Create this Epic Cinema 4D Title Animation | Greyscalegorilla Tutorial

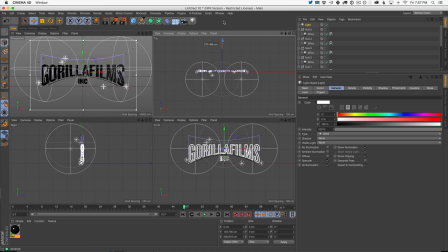20:47 I want you to look right here when I'm moving this. Watch. Boop, right there is going to show some of those letters, right?
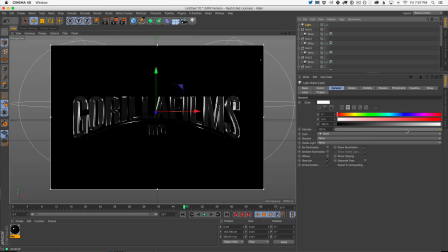20:54 It's going to make it more readable. Okay? Maybe not so bright, but look at all these little blings, all these little hits are helping. Okay? Let's do a test render. I think we're ready because everything we've done up till now has been low res,
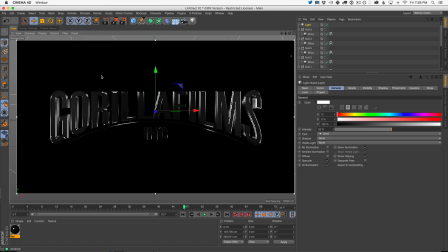21:11 and we're really not going to see if it's readable or anything like that until we throw it into a moving sequence.
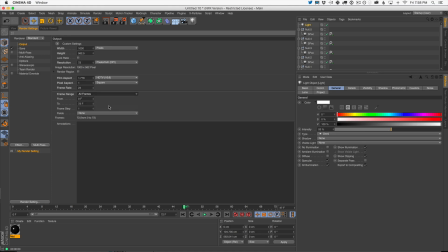21:18 So in this case, let's go to our render settings. Let's go to all frames, and we could just keep it kind of small. This is 1,000. We could even go smaller, like 800, but we do want to make sure it's our right frame size. So let's lock that ratio. We're going to kick out all the frames. And in this case, we are going to use the standard render, which a lot of times I reach for physical.
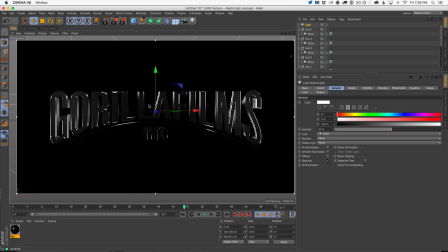21:37 I think for most things you want to reach for physical. If you're only using specular, however, I want you to think about using standard first.
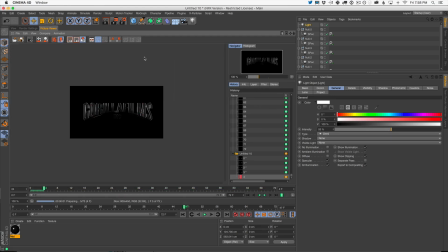21:45 So let's go ahead and do a render here. Boom, boom, boom. It's a little unreadable. I like the overall style of it, the feel of it, but we're already going to know that it's not very readable.
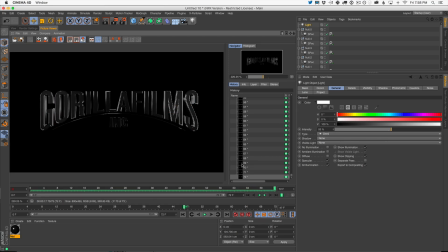22:01 So let's zoom in on this. We're also getting a lot of anti-aliasing, which is a thing that happens with the standard render. So we are going to have to turn up our anti-aliasing. We're also getting some weird little blings and things turning on and off.
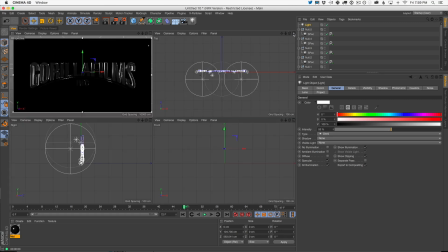22:18 Things might be intersecting, might be intersecting with our logo. For example, this one over here might be too far back. So let's go ahead and move some of these forward. Anything that's behind the logo, I want to move forward.
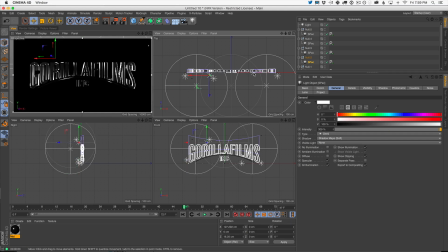22:35 I don't want anything to intersect because I think that's where we're getting some weird bevel issues.
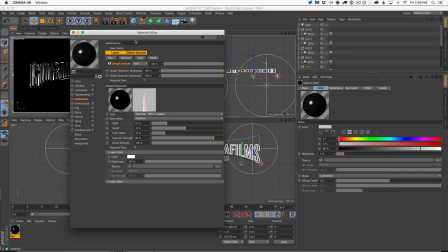22:41 Okay, now we're getting more love, but I think our specular's still a little bit too wide.
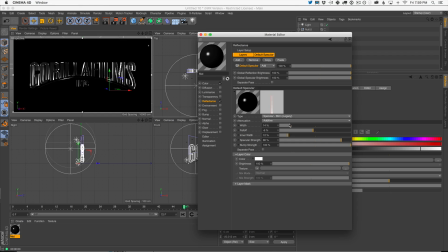22:47 I just want the little baby blings. There we go. It's really subtle. We're talking small percentages here.
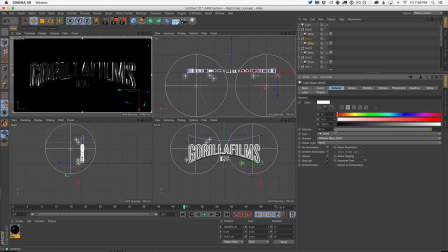22:56 And we could also maybe even tone a few of them down where not all of them have to be at 300% here.
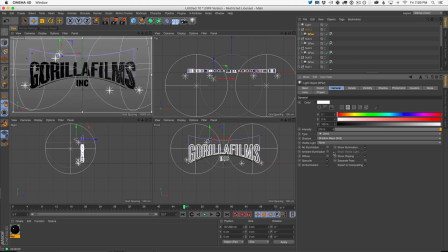23:04 It might be kind of overwhelming our brightness.
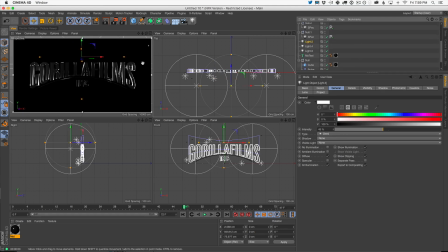23:08 I'm also going to check our diffuse light, this middle one, and try to get a little bit more readability in the center. Okay, so that might help. Maybe even the incorporated's not showing very well, but that feels a little bit more readable.
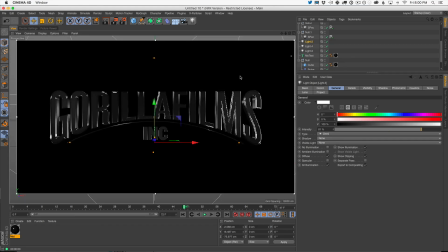23:23 Also, our camera angle. So never ever forget about your camera angle. That actually just came together with those a couple little changes. Sometimes those last little changes you want to make are going to help make this readable. It's going to make it a lot more beautiful going forward. So I'm actually going to brighten this light a little bit.
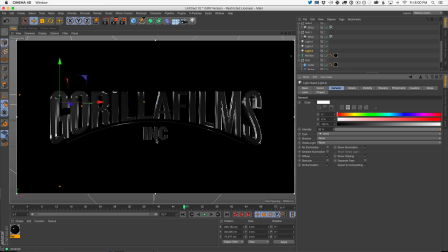23:43 That's pretty good. Make it a little bit more readable there. And let's talk about our camera. So again, never ever use just the standard camera. You need to grab a camera.
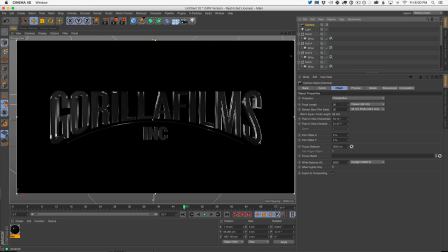23:56 You need to decide what lens you're going to choose. So in this case, the default's always this 36mm lens, which is good. It's a good middle lens. But in this case, I want less of this 3D effect. See this parallax like between the front and the back?
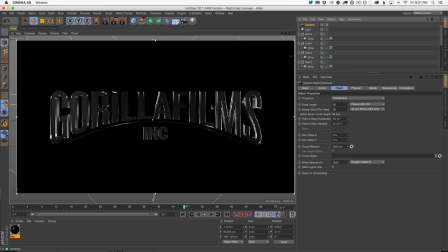24:11 You can see this huge gap there. I like that, but not too much of it.
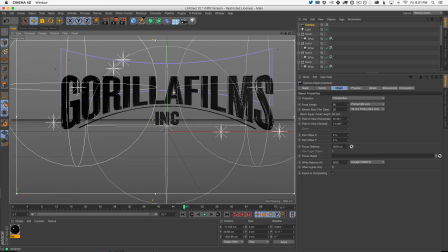24:16 So I'm going to pick a more zoomed in lens.
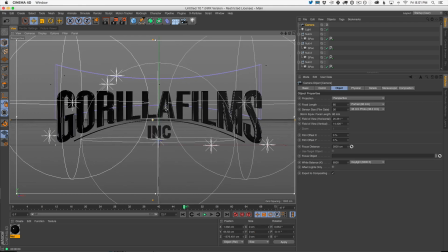24:21 And this also means we need to change our rear light.
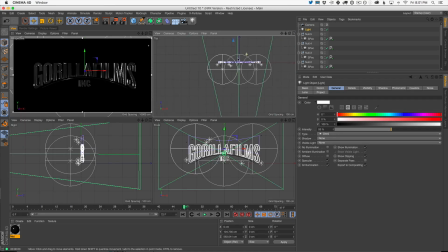24:25 So the angle of our rear light changed. So let's position this again.
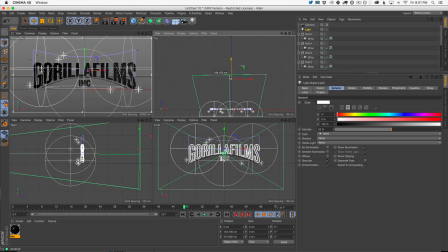24:30 Might need to be further back.
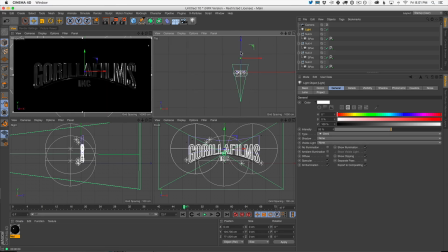24:35 Oh, it is. It's even further back. So let's go way back. There you go. And I'm going to turn it up. turn it back up a little bit.
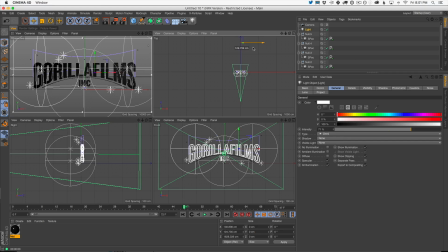24:47 I want to catch that G. There it is. So I'm just looking at that G over there, and it's catching it just enough.
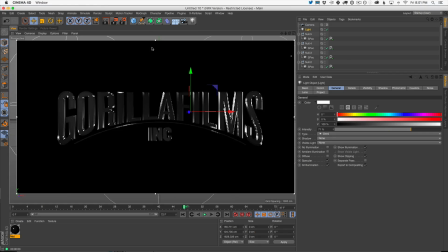24:54 Okay. So we have a little bit of detail.